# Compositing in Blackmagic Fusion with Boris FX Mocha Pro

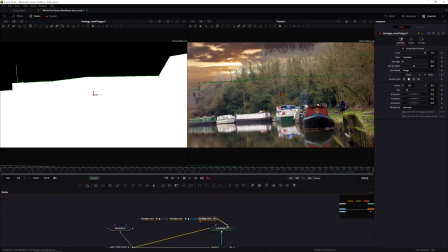977s
Let's come over here somewhere so we can see this bit better and piped in and that holds in those details for me.
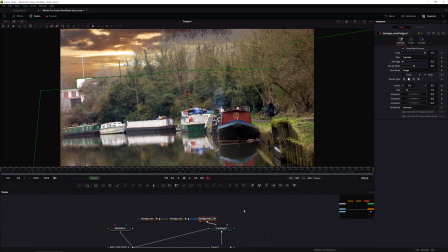985s
So we come to a single viewer again. and let's deselect everything, just play that back.
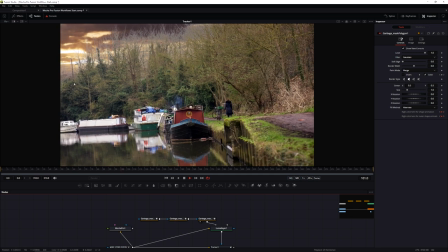990s
We've now imported those shapes from Mocha and are using those in our main composite.
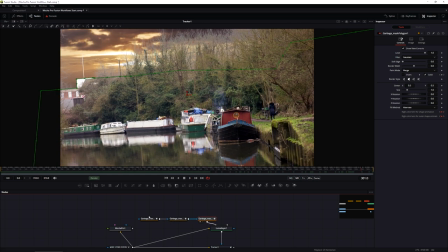999s
Now if I click on any of these shapes, because these are now fusion shapes,
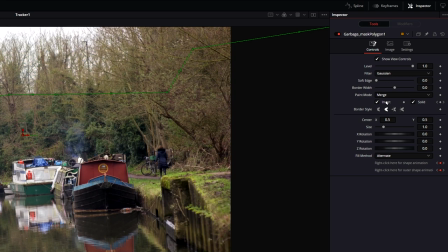1002s
I can use my fusion controls to decide how they mix together and if I want a soft edge or not.
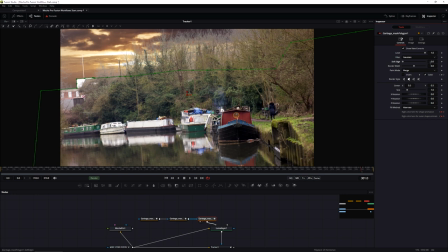1013s
Here it doesn't make any sense to have a soft edge, so I'm gonna keep that down to a nice hard edge. and that's how easy it is to use Mocha Shapes within Fusion. You create your shapes in Mocha, export those shapes out as a Fusion Comp,
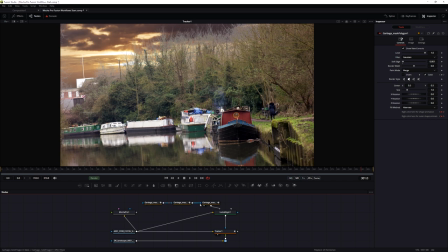1028s
paste that into Fusion, and if you have multiple shapes, you just connect those all together and use them in your main comp. Before we get to the next section, which is showing how to use Mocha Pro data with parameter tracking, I'm just gonna get this comp looking a little bit better.
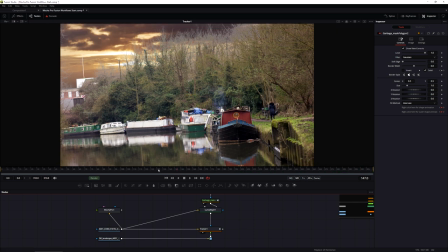1044s
And I'm also gonna do a quick color correction just so that the background and the foreground are matching together a bit more. Shift and space, I'll just use a regular color corrector, add that in.
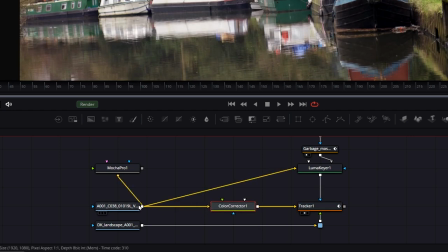1061s
Let's just arrange this so that the color corrector is only affecting the input into the tracker. It's not affecting the Luma key because that would affect our key every time we make any changes here.
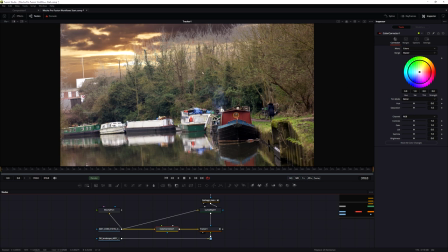1073s
Okay, so what are we going to do here? Well, because we're at sunset,
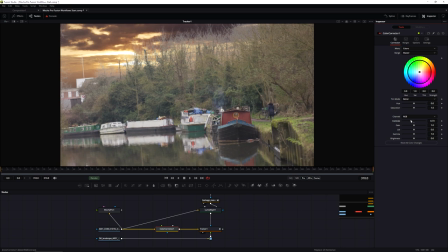1078s
i kind of want the the contrast to go down a little bit this is going to lift the blacks to make everything a bit brighter so
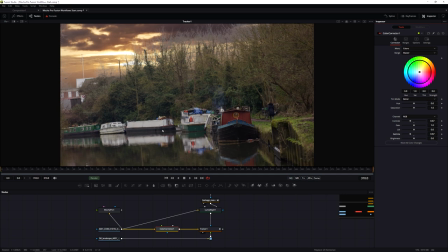1085s
we'll compensate for that so i'm going to take the gamma down i do want the black level lifted a little bit but maybe not quite as much as that so sort of in this kind of area and then i can use my wheels just to add in a little bit of warmth in there.
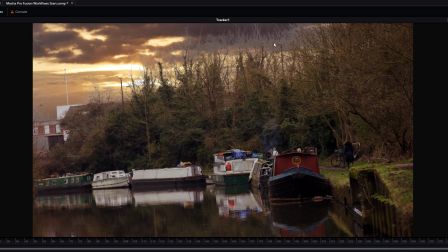1104s
Please don't think I'm not aware of what's happening in the trees over here. Believe me, I am. We will be getting to that later. Let's just play back where we are right now.
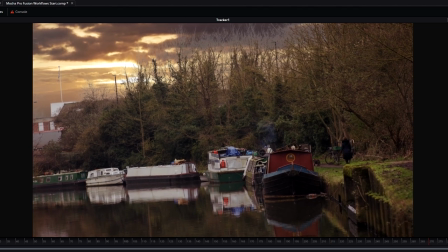1114s
So we have our sky composited in. We have a luma key pulled on the background with our mocha garbage mask.
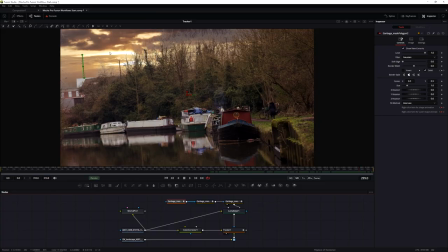1122s
The next thing I'm going to do is try to add in a little bit of light. So I'm going to add in a lens flare over here. This is going to do a couple of different things. It's hopefully going to help to tie the scene together a little bit and if I'm lucky it's going to hide some of the sins that we've got with the dodgy composite.
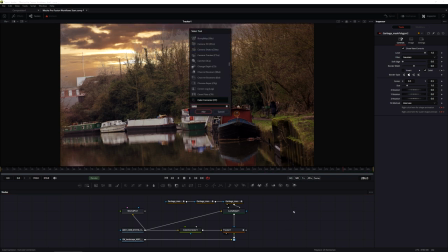1140s
Let's come in shift space and type in lens flare.
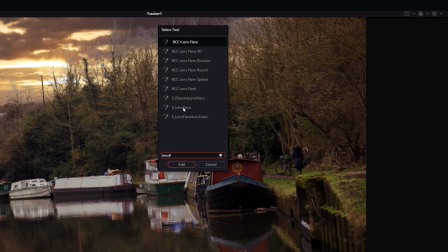1145s
I have a few lens flares to choose from, I'm going to be using the sapphire lens flare,
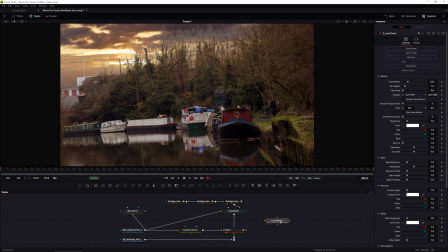1149s
it's my personal favorite so why not and let's just hook that up there.
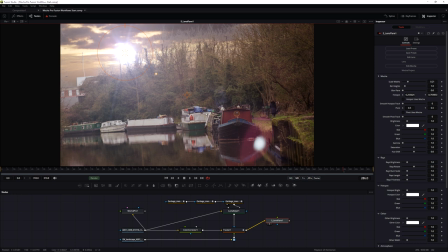1157s
This isn't the style of lens flare that I'm really after so I want to choose a different style But here's just a little workflow tip. Before we do that, I'm just going to pipe in my original sunset into the input of the lens flare before I come in to load preset.
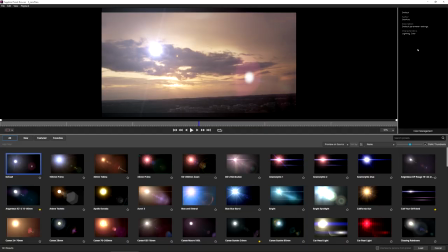1175s
And the reason I'm doing that is because Fusion can get a little bit sensitive when we're starting to work with bigger comps and it's trying to feed in external frames into our effects plug-ins.
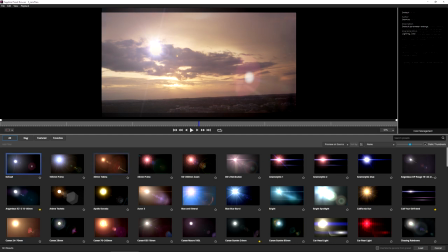1187s
So instead of poking the bear, we'll just take the easy way here. Now with Sapphire Lens Flare, we've got a lot of flare presets to choose from.
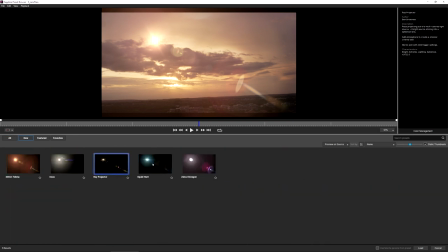1196s
I'm just going to come into new here and have a little look around here. I actually think that the 30 mil Takina is actually going to fit in quite nicely. It's got the same sorts of tones.